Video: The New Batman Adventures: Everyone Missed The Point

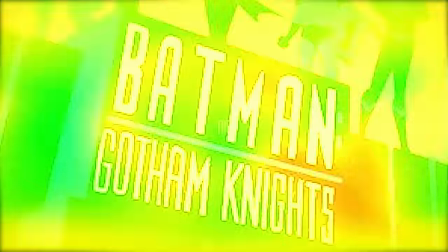16:22 While the working title of the show was Gotham Knight, they eventually settled for the new Batman Superman Adventures, because they were all part of the same production process, something that was only possible because the creators behind these shows had changed. They had grown and they had evolved, both as people as well as professionals of the animation industry.
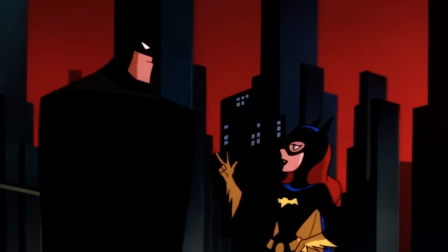16:43 And that growth, that change is reflected in the work that they did in the new Batman Adventures.
We did Superman a few years after Batman, and in that time, we felt we had learned a lot of things about doing an hour, half-hour long adventure show.
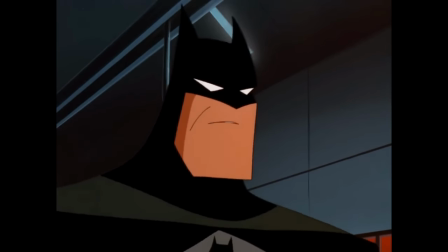16:59 What this show is really about is change. It's about evolution and growth.
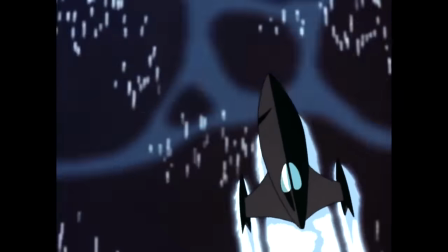17:05 You can look at any element of the series and you will notice these things. The show started using digital animation as well as a distinctly different art style,
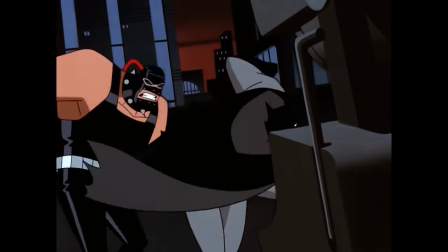17:14 creating a sharper, more dynamic and consistent look to the animation.
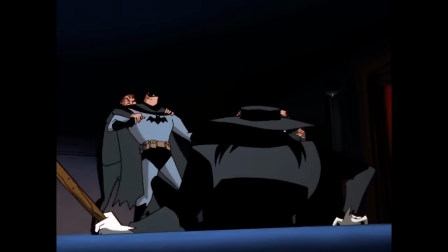17:18 This evolution and growth is even present in the little details like Officer Montoya becoming a police detective,
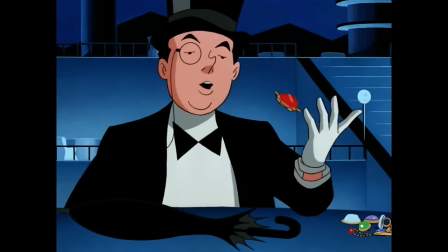17:24 or the Penguin becoming a legitimate businessman as the owner of the Iceberg Lounge.
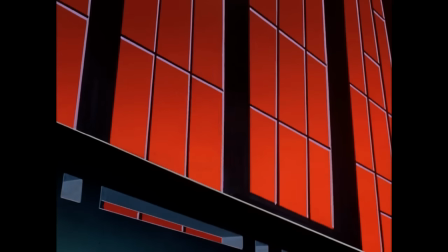17:29 This show is full of such examples, but perhaps the embodiment, the perfect example of this change,
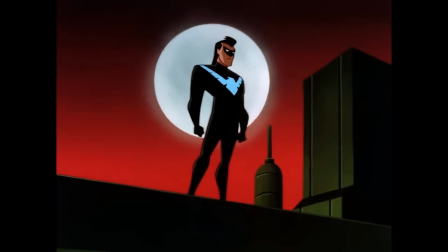17:36 this growth and evolution, is none other than Nightwing, because no other character had grown and changed so much as he did,
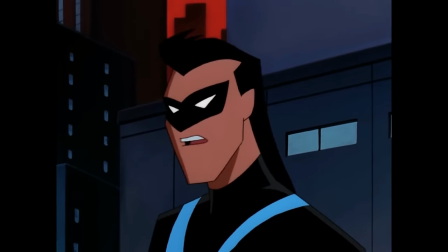17:45 encapsulating the essence of what the series is all about.
Hey, no one can be a boy wonder forever.
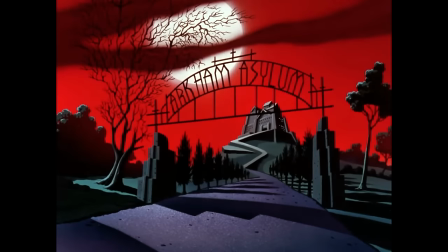17:54 One of my personal favorite examples of this growth is the episode Double Talk,
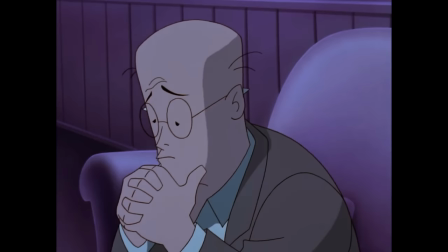17:59 which is one of the most psychologically complex episodes of the show, exploring the darkest possibilities behind the concept of Scarface,
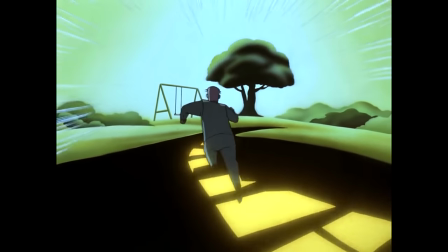18:06 one of my favorite Batman villains. This is the only episode that features surreal imagery in one of the most bizarre
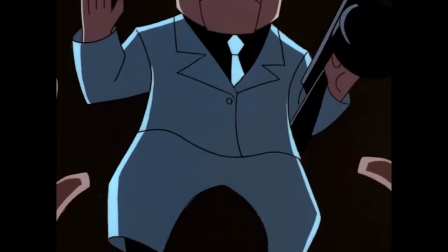18:14 sequences that reinforces the twisted psyche of the ventriloquist and his relation with Scarface.
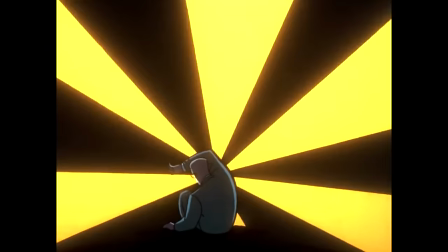18:19 This trippy and dark psychological exploration is almost like watching an episode of The Twilight Zone,
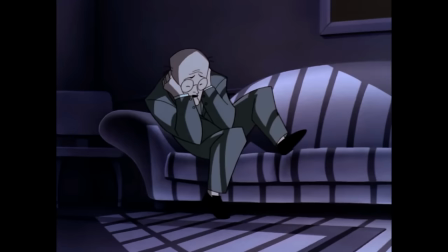18:26 where the uncanny becomes real, and we all enter the mind of the ventriloquist.
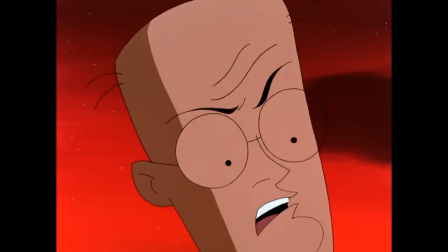18:31 This perspective allows us to understand Arnold Wesker, when he takes control of his life and finally outgrows his psychosis with a Scarface.
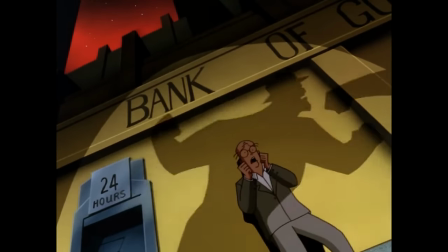18:40 It's one of my favorite episodes that I think most people sleep on, because it doesn't have a popular villain or a crazy action sequence.
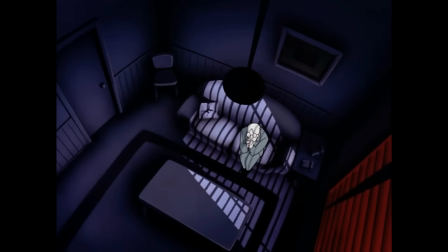18:47 But that's what's so good about it, because it's one of the few episodes that is actually reminiscent of the style of BTAS.
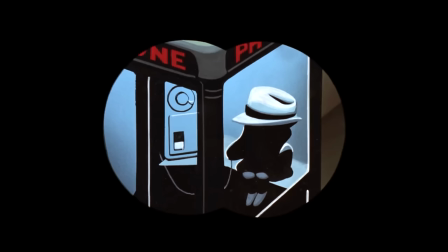18:55 The psychological and human nature of the story combined with the dark imagery and horror elements could have absolutely worked in the style of BTAS,
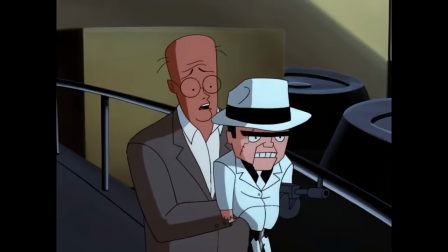19:04 which is something very few episodes of TNBA can achieve.
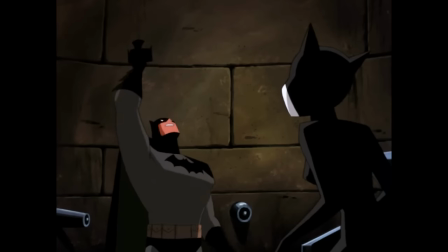19:08 Another one of them is Cult of the Cat, an episode that is very reminiscent of the Batman stories from the 1970s,
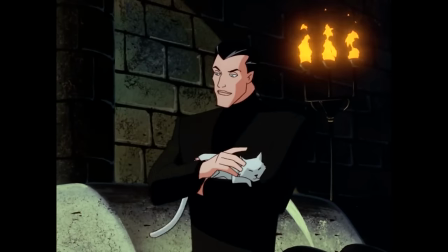19:15 thanks to the pulp-style narrative, with exotic villains, dangerous cults of assassins, ancient castles away from Gotham,
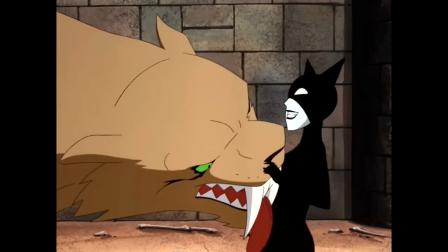19:22 and epic showdowns with deadly death traps. This episode could also have worked in the old style of BTAS.
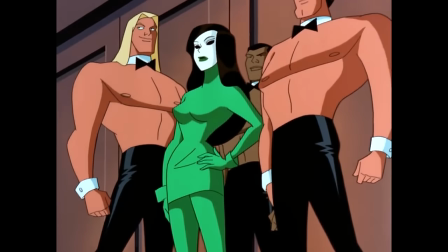19:29 And then there's Mean Seasons, the episode that introduces Calendar Girl, a variation of the classic Batman villain Calendar Man,
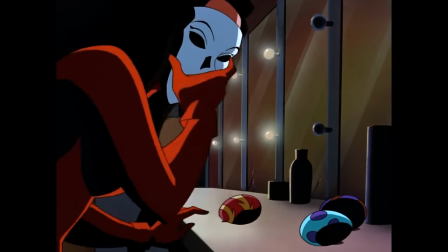19:36 and the new tragic character that is psychologically tormented by the way she perceives her own image as flawed and tainted,
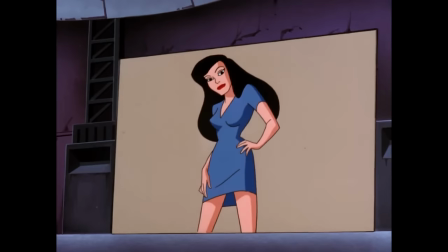19:44 when in reality she is beautiful. This is the dark reality of many women around the world,
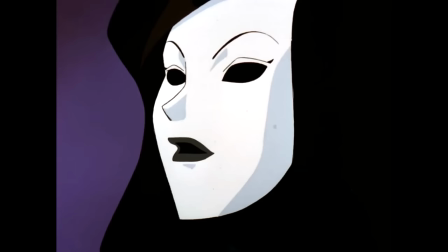19:52 and the concept of a woman alienated by the entertainment industry and forced to such
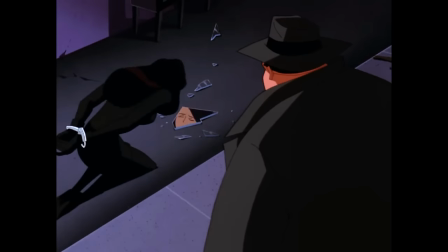19:57 extreme actions is something taken straight out of Baby Doll from BTAS.
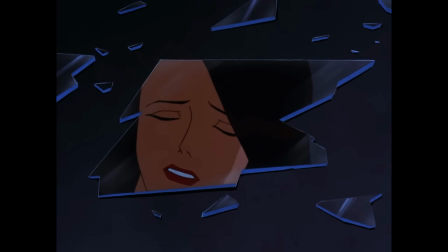20:02 But Mean Seasons is just as effective and even more interesting, with a crazy action set piece with Batman fighting a dinosaur.
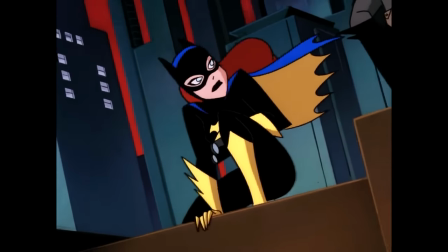20:10 Yes, the series is different, and that's not a bad thing.
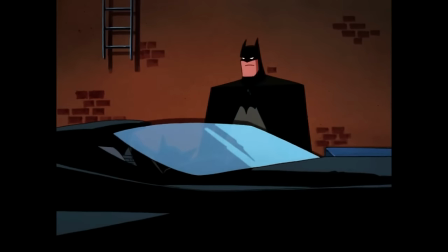20:15 If anything, this version of Batman feels more defined than before.
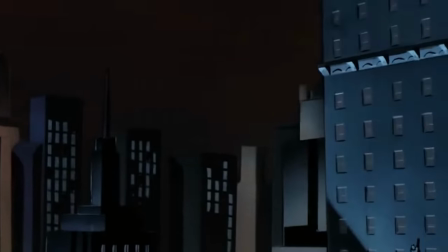20:19 While Gotham City was previously surrounded by darkness that prevented us to see clearly how everything looked, this new version of Gotham feels more Gotham than before.